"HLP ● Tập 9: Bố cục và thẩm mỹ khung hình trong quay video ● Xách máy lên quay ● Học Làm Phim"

Chắc hẳn các bạn đã từng nghe đến những thuật ngữ như là toàn cảnh, trung cảnh hay là cận cảnh Thì với mỗi một cỡ cảnh như vậy sẽ từng với một khung hình và thể hiện theo một nội dung bố cục khác nhau Tuy nhiên với nhiều bạn trong khi quay video, quay phim Đặc biệt là các bạn mới thì thường sẽ muốn đưa vào cảnh quay những ý tưởng của bản thân mình Những sáng tạo mới và đôi lúc nó không tuân thủ theo một bố cục nào cả Mọi thứ trở nên lộn rộn và khung hình được thì không được đẹp mắt Và để có thể đưa đến người xem một nội dung hấp dẫn, một khuôn hình, khuôn hình hoàn hảo Các bạn hãy cùng mình đi tìm hiểu về bố cục và thẩm mỹ khuôn hình Trong nội dung video tập 9 ngày mai của sách này lên quay Và mình là Huy, chào mừng các bạn quay trở lại với kênh Học Làm Phim Hiểu một cách đơn giản nhất, bố cục là cách sắp xếp các nhân vật, các vật thể,
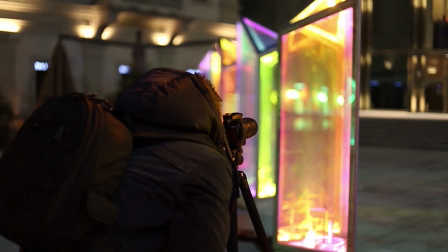các mảng khối Các màu sắc, ánh sáng trong khu hình mà chúng ta nhìn thấy ở màn hình live view của camera Chúng ta sẽ sắp xếp bố cục dựa trên 4 yếu tố Đường nét, hình dáng,
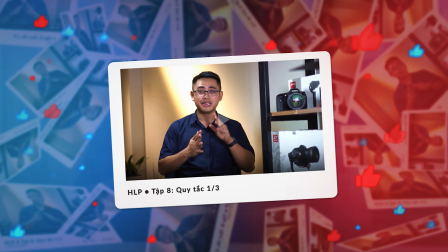hình khối và chuyển động Như ở trong video tập 8 của Xanh Máy Lên Quay Ta đã ứng
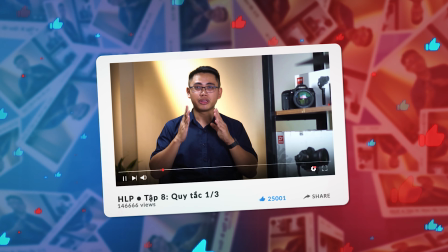dụng quy tắc 1 phần 3 để tạo nên các đường thẳng chia khu hình 9 phần bằng nhau Chúng
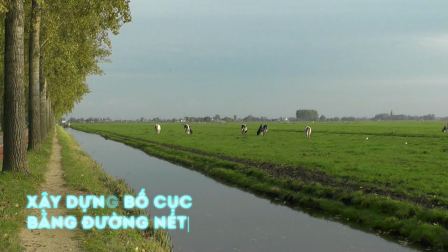ta cứ có thể sử dụng các đường chéo để tạo đường dẫn Tăng tính chiều sâu, gia tăng kịch tính và hành động cho cảnh quay Về sau, các bạn có thể tìm hiểu thêm về đường cong hay thậm chí là đường xoắn ốc tỷ lệ vàng Nguyên tắc tiếp theo mang tên Looking Room hay còn được gọi là Hoàng thở của khuôn hình Các bạn có thể ý trong những cảnh quay thì chúng ta sẽ luôn có một chủ thể chính,
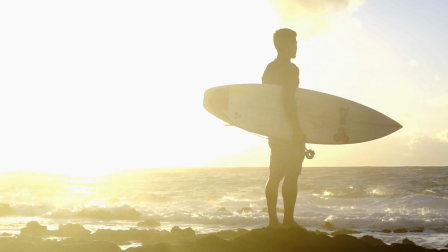một nhân vật chính Và một không gian bao trùm ở xung quanh Vậy thì các bạn nên đặt nhân vật vào vị trí 1 phần 3 để khoảng trống còn lại
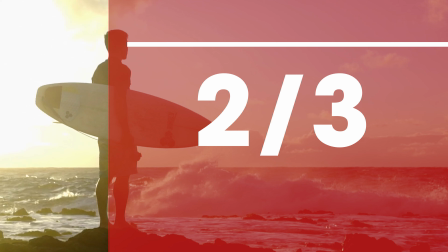Nơi mà đối tượng đang hướng đến chiếm 2 phần 3 khuôn hình Đặc biệt với những cảnh quay chuyển động như thế
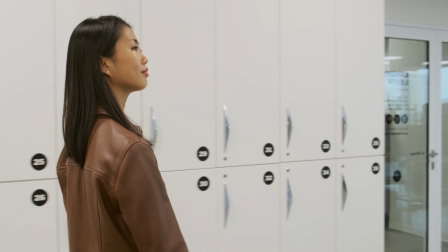này Khoang thở sẽ giúp người xem có cảm nhận chuyển động hướng về phía trước của nhân vật rõ ràng hơn Đây cũng chính là một quy tắc hướng nhìn mà chúng ta có thể áp dụng cho cả vật thể Ví dụ như là một chiếc xe máy,
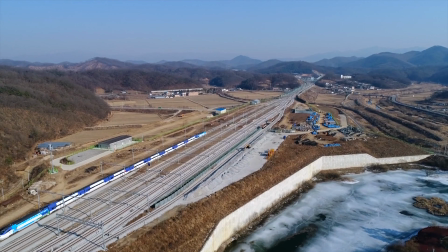một chiếc tàu điện khi chúng đang di chuyển Điều này sẽ tạo cho người xem một không gian để có thể nhìn thấy là nó đang di chuyển về phía trước Từ đó có được cảm nhận rõ ràng hơn về tính chuyển động của khung hình Và có 3 lỗi khi quay phim các bạn thường mắc phải trong quá trình setup bố cục Đầu tiên là việc không chú ý đến vị
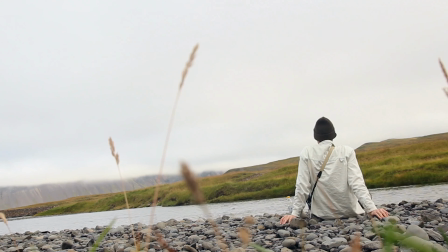trí của đường chân trời Đôi lúc chúng ta còn để lệch đường chân trời hay để đường chân trời sai vị trí Tạo ra một khung hình
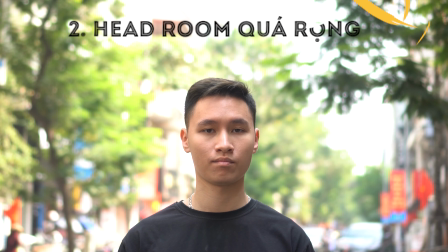với bầu trời quá hẹp hoặc quá rộng Thứ 2 là để quá nhiều không gian trống ở phía trên đầu nhân vật Các bạn
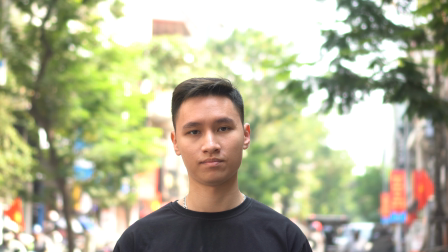hãy thử so sánh khung hình vừa rồi Với khung hình này xem Cái nào trông sẽ đẹp mắt hơn
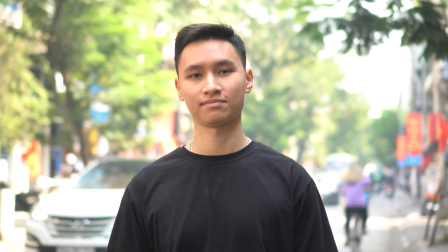Chắc chắn là khung hình thứ 2 rồi phải không nào Vì vậy hãy chú ý tới khoảng trống huyết run này
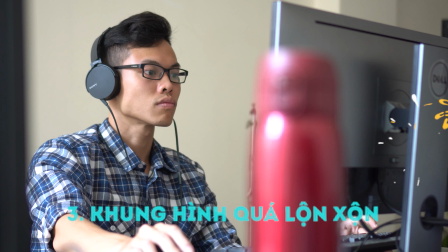nhé Lỗi thứ 3 là khung hình của bạn trông quá lộn sộn Nhiều chi tiết thử thái Hãy nhớ rằng chúng ta cần loại bỏ số lộn sộn Cả đồ vật thừa hay còn gọi là rác trong khung hình Và hướng tới sự tối giản để làm nổi bật chú thể Sau video này các bạn hãy dành thời gian xem phim ảnh TV và coi nó như một cách luyện tập Đặc biệt chú ý tới bố cục để đôi mắt của chúng ta dần nhận dạng được ra các quy tắc này Và từ đó giúp các bạn có thể ứng dụng trong công việc quay phim, quay video Có được một tư duy về cách sắp xếp bố cục trong từng khuôn hình Đem lại hiệu quả cao nhất trong công việc Người ta thường nói rằng những quy tắc sinh ra là để phá vỡ Tuy nhiên, nói gì thì nói Chúng ta luôn cần phải bắt đầu xuất phát điểm từ những thứ cơ bản cán bản nhất Trước khi nghĩ đến việc sáng tạo ra những thứ khác biệt
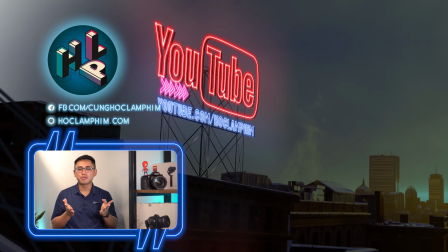Ở video tiếp theo, tập 10 Chúng ta sẽ cùng nhau tìm hiểu về các cỡ cảnh trong quay phim Và nếu bạn cảm thấy video này hữu ích Thì đừng quên bấm like,
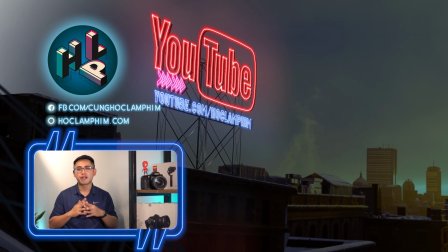share Thì như subscribe channel youtube của kênh Học Làm Phim Và ấn nút chuông ở phía bên cạnh Để cập nhật những video mới nhất từ chúng mình nhé Còn bây giờ thì xin chào và hẹn gặp lại các bạn Ở những video tiếp theo